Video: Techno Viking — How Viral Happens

This is Matthias Fritsch. I'm a visual artist, filmmaker. And he's also the accidental creator of a huge global internet phenomenon.
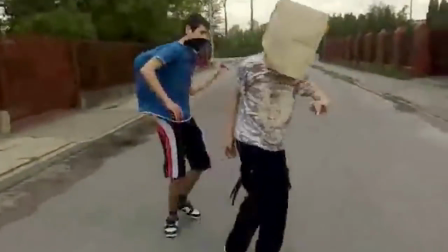What's a good point to start the story? Well, the Techno Viking story is pretty old. It started almost 16 years ago.
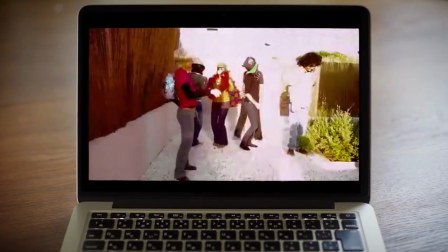And what happened to his video really captures how the future of the things that you put online could be beyond your imagination.
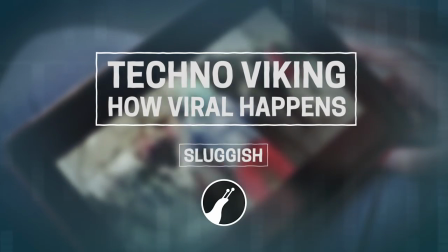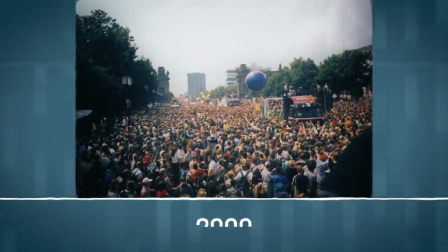In July 2000, here in Berlin, an insanely popular event called the Love Parade is about to take place.
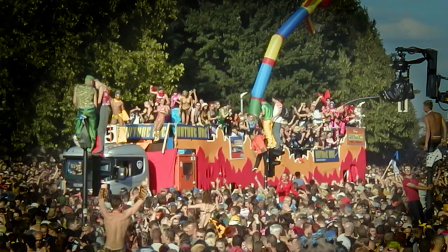And not everyone is thrilled. By the year 2000, it's already attracted 1.5 million tourists. It came to Berlin to celebrate techno culture, but in a quite annoying way. So they sprayed their hair, whistled like crazy, drank a lot of alcohol, which was not so cool in this techno scene where they used much more chemical drugs, party drugs.
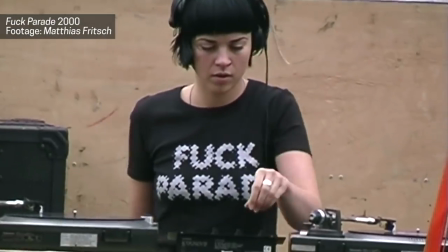So some people from the original underground scene started a counter parade at the same time.
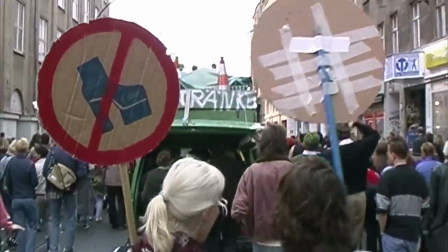First they called it the hate parade and then later it was called the fuck parade. Fritsch was just getting into short experimental films.
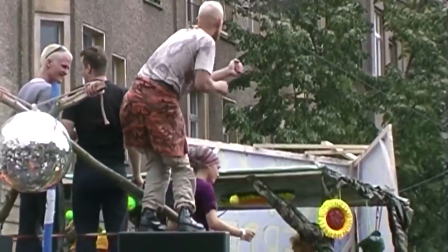I was also pretty much affected by the Dogma 95 movement from Denmark. You just go straight to the scene and start shooting. So he went to do some filming at the counter parade. And then I saw an interesting crowd dancing. So I went there, sat down on the back of a truck and started recording.
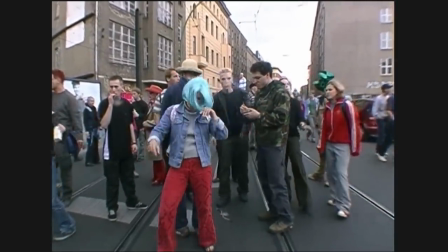And what happened in the next four minutes will become very, very internet famous. And if you don't know the video, here's a recap with some directors' commentary. This whole four-minute sequence has kind of a narrative flow. You start with an opening scene, you just get an orientation that you're on the street.
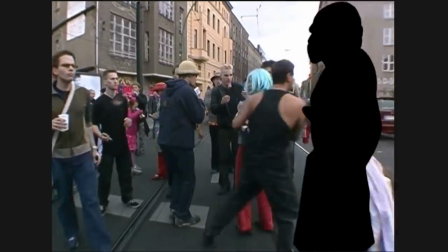People are obviously, during the day, dancing to club music. Suddenly a guy crashes into a woman at the center of the frame.
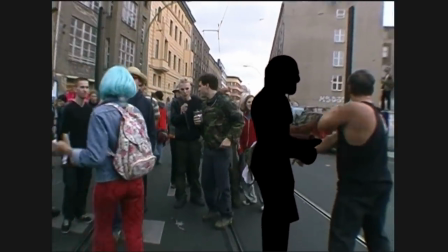Which is followed by like a comic character, like a superhero actually, stepping into the picture,
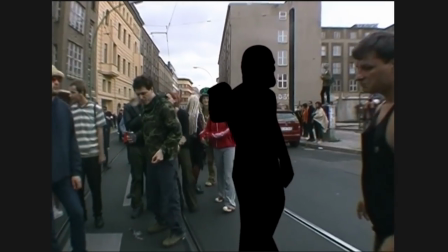kind of controlling the situation. that nothing can happen, nothing violent anymore. The guy is topless, muscly, and, well, he looks like a Viking.
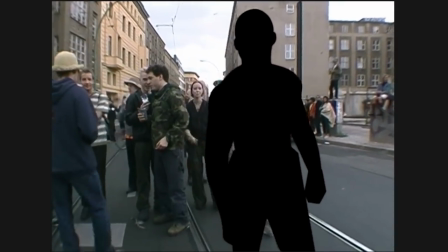The reason why he's masked out here will become clear in a minute. The person which is filmed from a low angle looks super dominant.
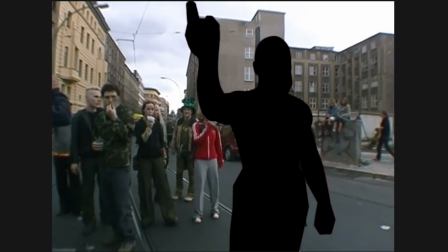Then the truck that I was sitting with my camera on starts moving slowly and everybody is following the camera, basically.
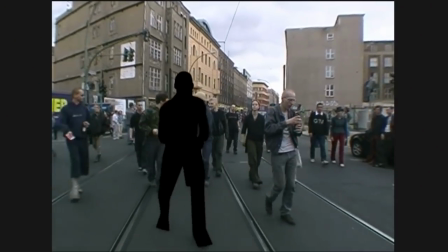And then all of a sudden, like, a crazy dance appears. So you see, like, a dance that you've never seen before, like super energetic,
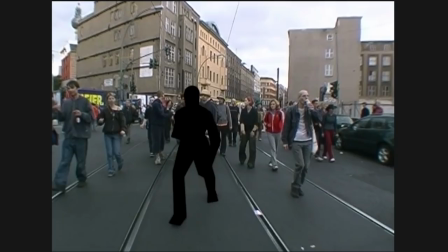super fast and like a very individual style and you think like wow what what the fuck is going on here and this is all of something and there was no edits so far so you don't know what is this
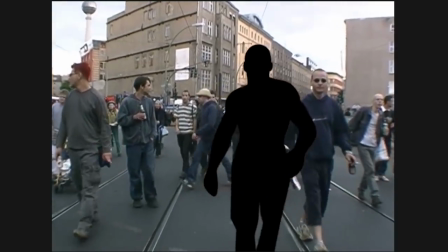real, somebody like this exists in reality, is it faked? It can't be really real but on the other hand who can invent something like that?
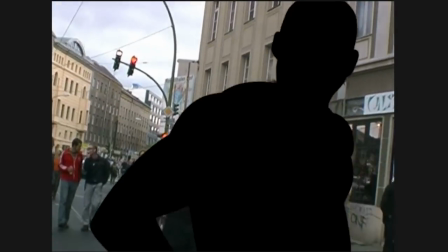I was pretty much interested in perception and I decided to make it an art video. Did I have a friend with this question, is this real or is it set up?
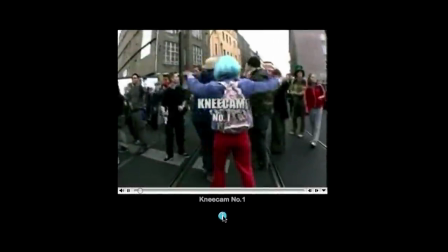Fritsch labels the video knee cam number one, because it's shot from knee level, and he shows it in a couple of small local filmmaker gatherings.
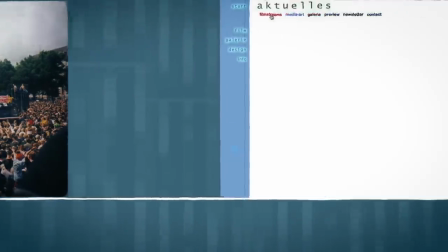I immediately got the reaction that everybody wanted to see it again and again. And in 2001, he uploads it to his DIY homemade website.
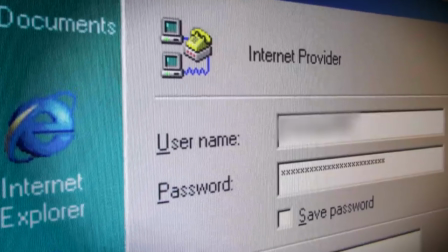But nobody knew that it was online, or just a couple of people, like friends of mine. Most people still connect to the internet like this, and online video and social media are not really a thing.
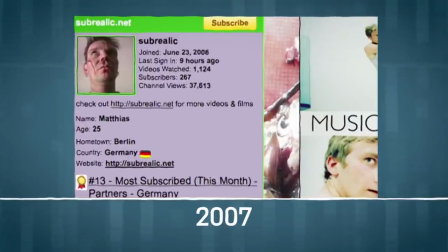So for the next six years, not much is happening, until 2007. Then I started to upload a couple of my videos into my YouTube channel.
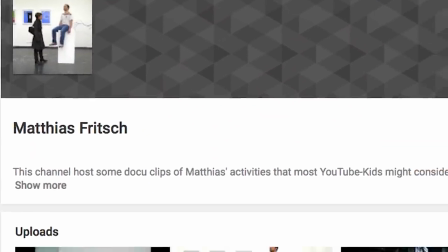First, there was nothing going on.
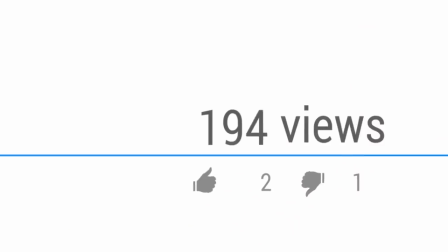And then in fall of 2007, so when this video was already seven years old, it kind of started to raise slowly, like this exponential curve.
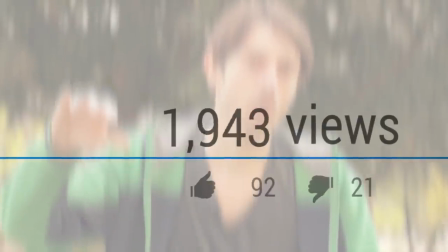So from a couple of hundreds, then all of a sudden to like 4,000, then it was more than 10,000 clicks.
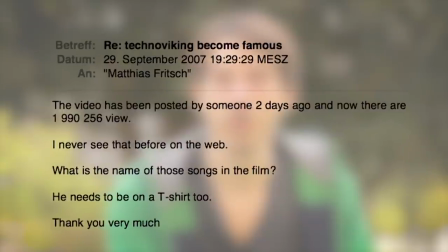And some days after that, all of a sudden I get an email from somebody that tells me that my video all of a sudden got 2 million hits overnight,
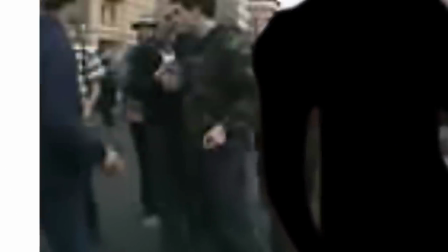which I wasn't aware of because that was happening on break.com, which is another video platform.
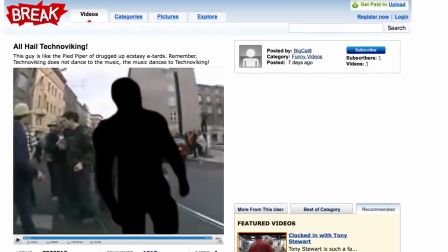It was only later that Fritsch managed to pin down the exact sequence of events for how the video caught on. It started with a link on a porn site under the name Tor. Somebody put a link to my video in like the funny video section.
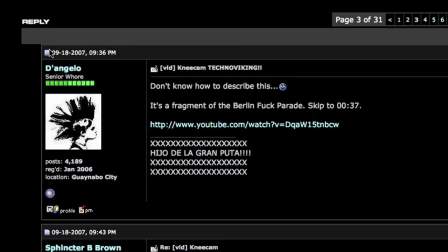From there it went to a discussion board, like a forum where memes were created. It was called The Forum.